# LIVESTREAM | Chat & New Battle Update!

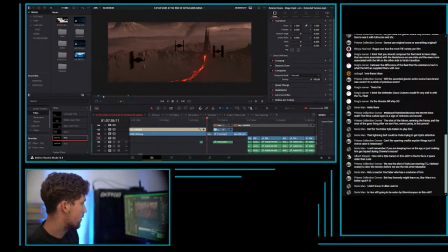(77:49)
Something, you mean this one?
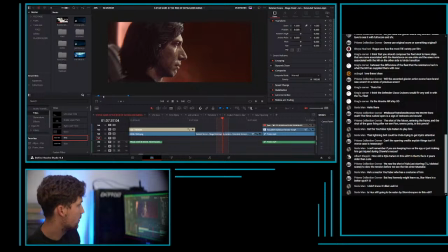(77:53)
This one that's titled deleted scene, but it's got Mustafar in the background and it's already rotoed. Yeah, I agree.
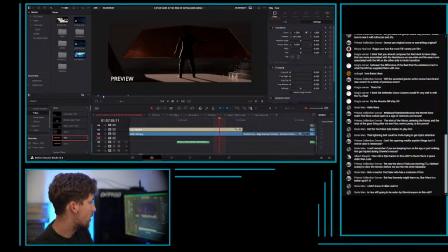(78:05)
Originally I was going to have Kylo in his chair, or like in a chair here with his helmet on, and that did not look very Kylo Ren. It was very silly to have him like sitting and meditating. I thought it was good. In my head it was a cool look, and then I was like, why is he sitting? It looks like he's in trouble and sitting on the bench for the principal's office.
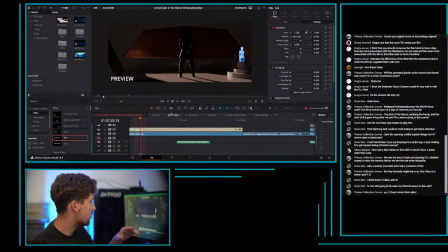(78:31)
But at least with this look where he's standing and holding his hands behind his back, we have seen that look in a deleted scene in episode 8. I can't just roto or use that version of Kylo, unfortunately, because
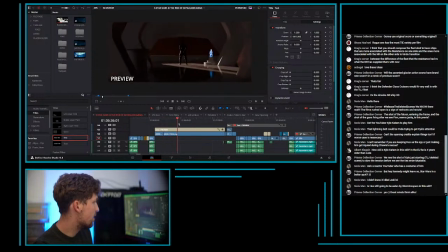(78:48)
this shot is a very long oneer. I say that like it's impressive. No, it's just a push in. Because it's supposed to build tension and unease. But because I need very specific lighting,
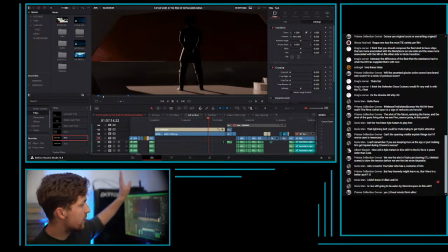(79:05)
but I decided to remove his helmet because I was like, we can use
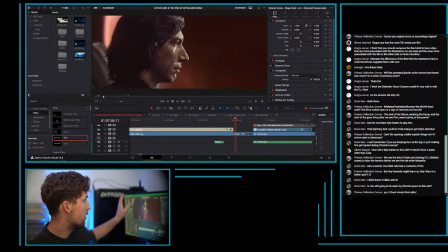(79:11)
this deleted scene shot for his kind of like facial expression.
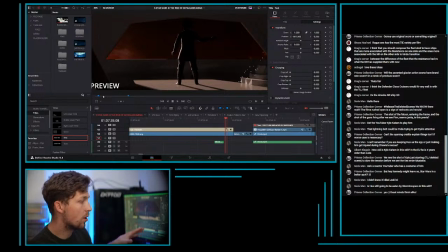(79:18)
But I think I can pull off the dark this is a dark environment, and I think even this previs CGI hair looks pretty okay. I think there is some glitching.
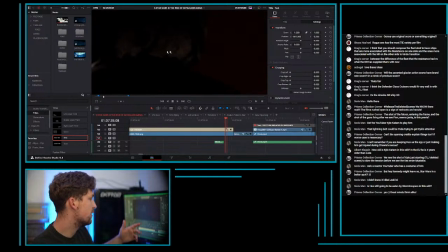(79:32)
If you zoom in really, really close, you can see all of these strands turn into rectangles, which is not great. But yeah, like I guess that one becomes a rectangle. We don't want that. But like just the overall shape of it, I think will work.
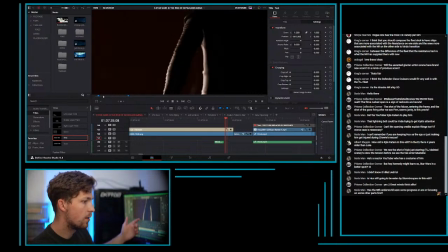(79:49)
And then yeah, having all of these little bits of his wardrobe have these like marks and whatnot. We want to keep that the way it is.
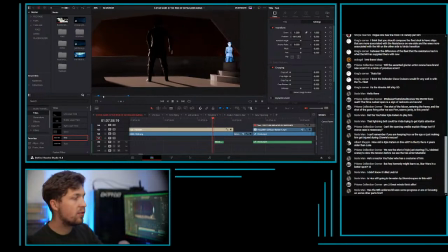(80:01)
And then yes, we need to keep his rage will still be there from episode 7, where he like whenever he gets something he's like starts attacking things, but now it's a little more controlled,
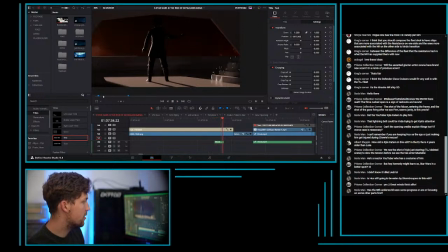(80:16)
where in this one he gets a lot of bad news and just destroys the hologram with the force. And then yeah, we would go to this shot where he's clearly upset but determined.
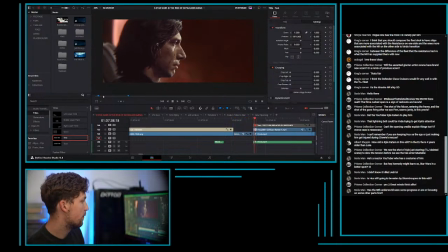(80:33)
And then from here we would go to the planet.
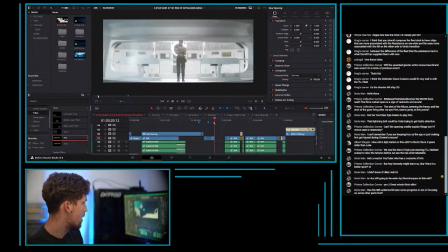(80:42)
Sweet. I think I covered just about everything with Kyle here.
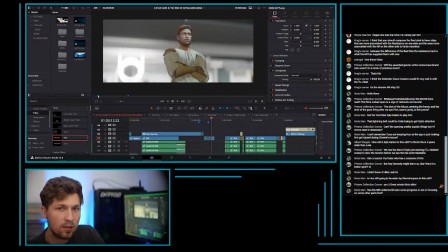(80:48)
I do think we can't just show Kyle at the beginning, by the way. I think he has to be at the Battle of Exegol. I think he has to be there. Being able to pull that off well and successfully will be the tricky part.
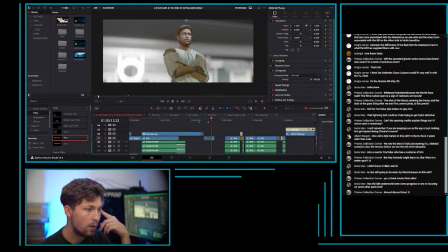(81:09)
So whenever I say like I want to pull these things off, some things will take a lot longer. I also have like the Revenge of the Sith edit that I'm working on, where I'm doing a lot of clone cameo stuff.
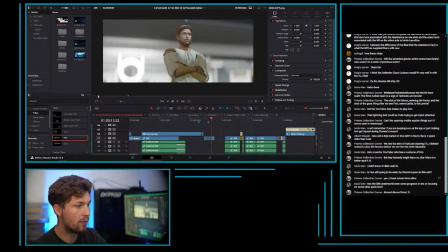(81:26)
So really appreciate everyone's patience with me and stuff like that. I really appreciate you guys, and I want to do a really, really good job with these. So I do want to add Kyle to the end scene along with more Jedi.
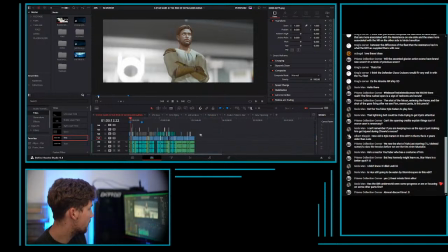(81:46)
I think, man, how cool would it be? Where is this?
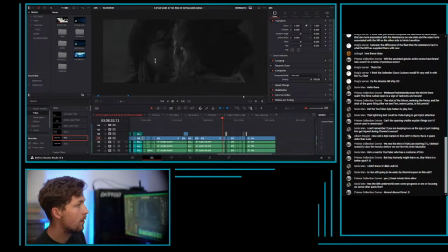(81:52)
Not that. This is a whole other debate.